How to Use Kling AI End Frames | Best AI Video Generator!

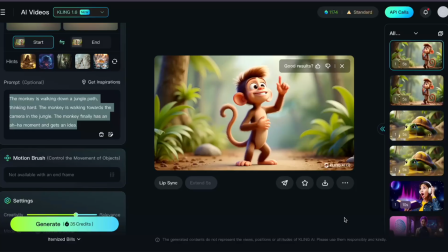246s
And strangely enough, this one seems to have done what I asked for in the last prompt. Go figure. I have no answers, but I'll take it and call it a win anyway.
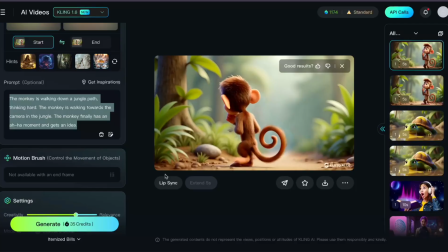257s
The background stays consistent in this video, and there's only one strange moment where his hand and arm move a little awkwardly.
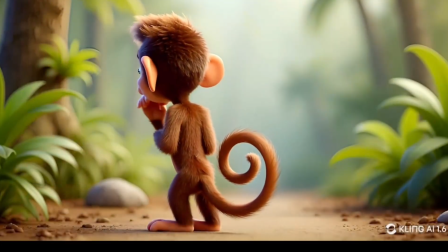264s
But as far as AI videos go, I give this one an A. Now here's something you may not have thought of.
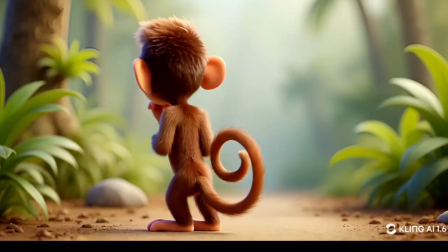270s
You don't have to use 2 images to take advantage of the end frame feature.
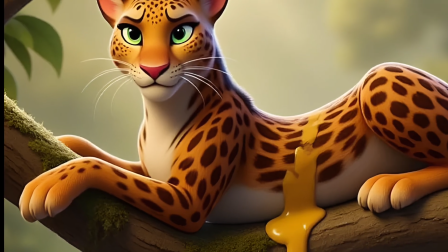275s
For an image like this, we'd want to see what happened before this happened,
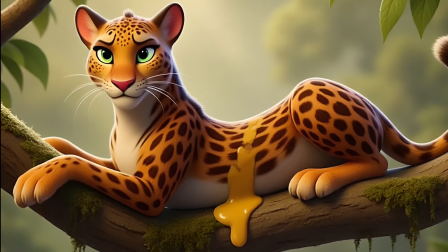280s
so naturally, it'd work better as an end frame image than a start frame image.
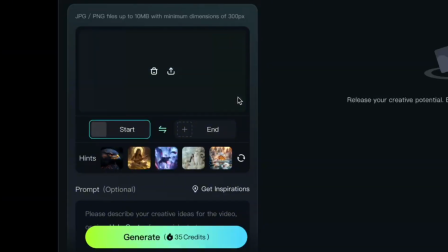284s
By default, any image you upload is set to the start frame, but just like I did earlier, you can easily swap it.
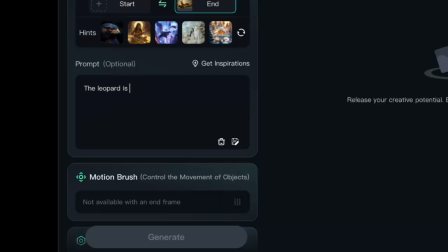292s
Here's my prompt. The leopard is sleeping when a dollop of yellow goo falls from the sky and lands on the leopard's back. The leopard wakes up. The leopard lifts her head as the yellow goo slides down her side and drips down onto the tree branch below her.
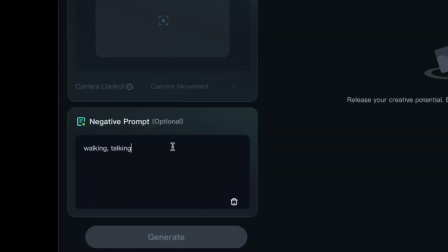309s
The only thing is that, as of this recording,
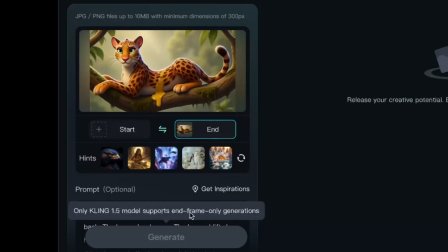313s
Kling 1.6 doesn't support using only one image in the end frame slot just yet, so we'll have to switch to 1.5.
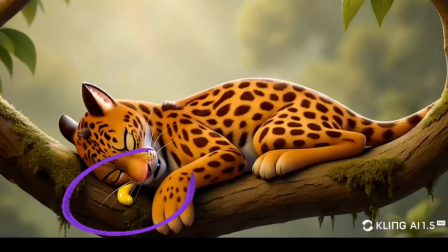321s
And I'd say that came out perfect. My only complaint is this little bit of goo here that appears before any of it falls. But it disappears too, so I could always trim off the very beginning if it really bothered me. I can't wait for Kling 1.6 to support this.
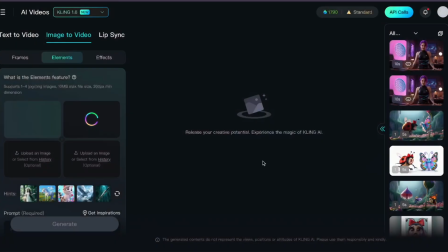339s
So, fun fact, originally I set out to make this video all about Kling AI's new Elements feature.
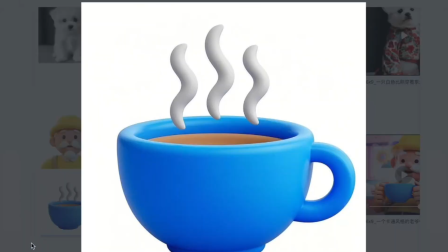346s
I was so excited with the promise of adding consistent objects and consistent
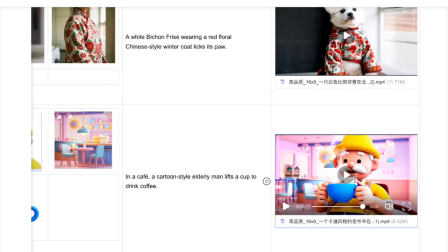351s
backgrounds to the list of AI image and video standards we can come to expect, right along with consistent characters.
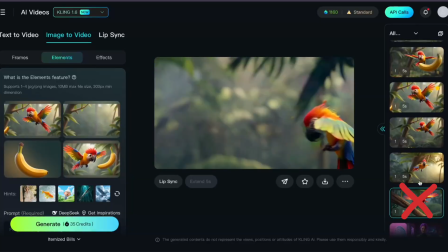358s
But after three tries, I finally gave up and used my images in the Frames tab instead.
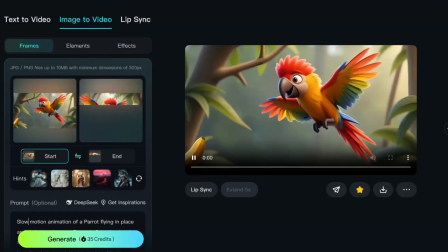364s
And to my surprise, a nearly perfect video came out. Isn't this stunning?
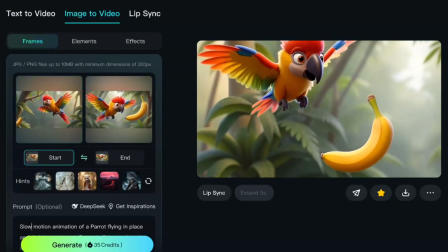369s
I was still determined to figure out how to use Elements, though, so I kept trying.
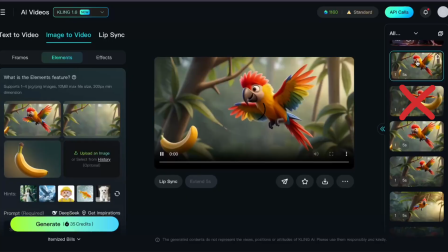374s
And as you can see, I continued to fail. And fail.
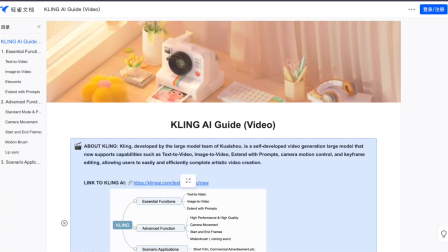381s
Then I finally gave up and headed to Kling AI's documentation to compare their example prompts to my own.
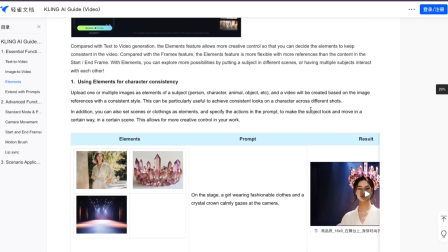388s
I've got a few ideas to test out now, but I wanted to talk to you first.
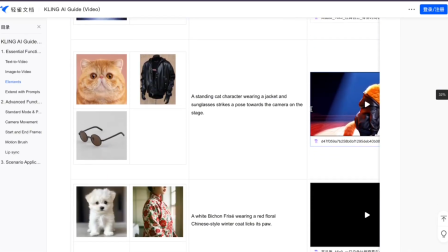393s
Are you interested in learning how to use the Elements feature? Let me know in the comments below. So before I let you get back to your movie making, I've got 5 short but punchy tips for generating cinematic quality images to level up your video creations.
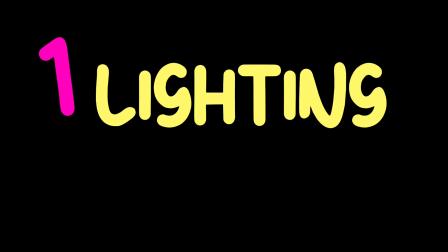409s
Tip number 1, use high contrast lighting for pop. Flat lighting can make AI images look dull and lifeless.
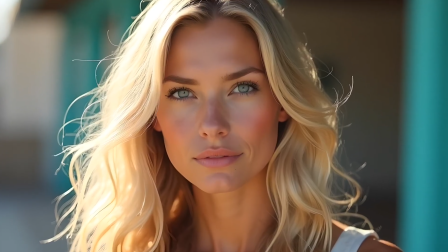417s
Think like a filmmaker. Add cinematic lighting prompts such as soft glow, dramatic shadows, or golden hour.
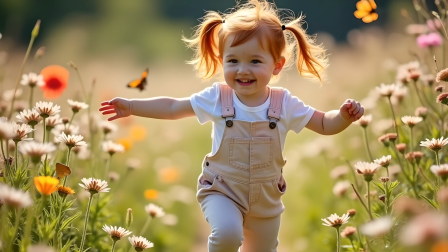425s
Use other terms like dramatic lighting, cinematic lighting, or soft rim light to create depth and make your images pop on the screen.
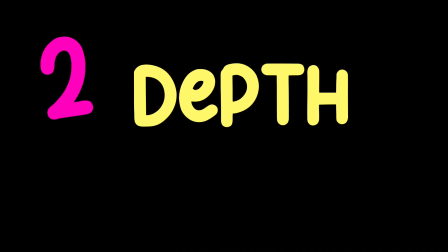433s
Tip number 2 is to specify depth of field for stunning scenes.
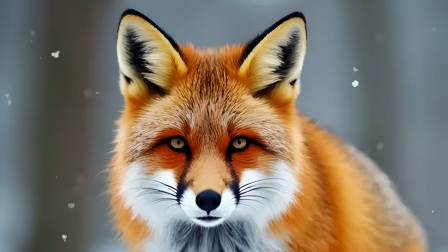439s
Blurry backgrounds, also known as shallow depth of field, give your images a big budget film feel.
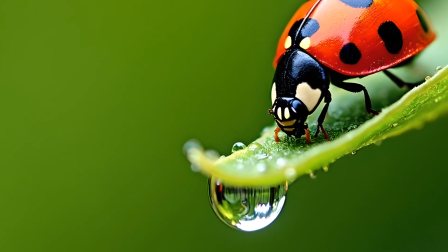447s
Use phrases like sharp focus on subject or blurred background to create that cinematic look.
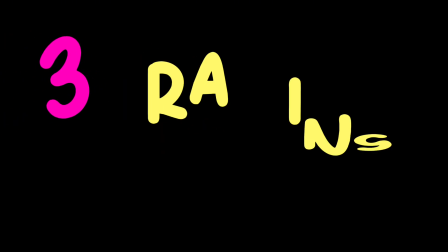455s
Tip number 3, think like a director when framing your shots.
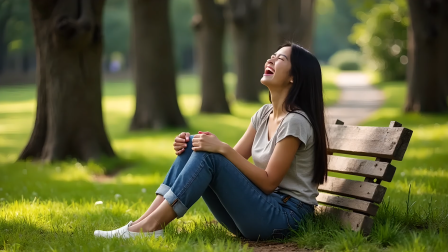460s
Professional cinematographers use the rule of thirds, leading lines, and dynamic angles to create stunning visuals.
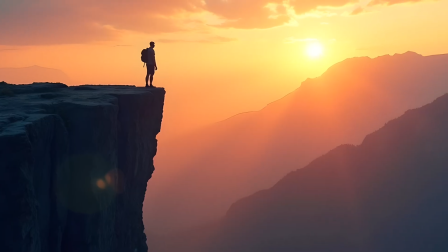468s
Try specifying low angle shot, wide angle shot, or over the shoulder view for more dynamic compositions.
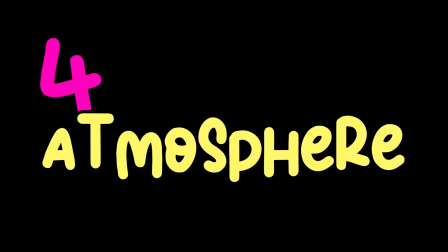476s
Tip number 4, use atmospheric effects for a storybook feel.
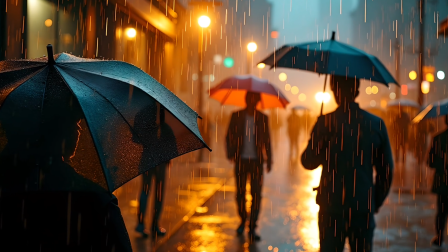482s
Adding elements like fog, rain, or even dust particles can make your AI images feel more immersive.
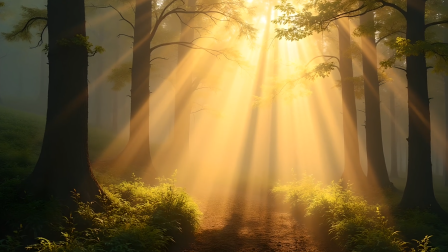489s
Phrases like soft sunbeams or hazy golden hour help set the mood.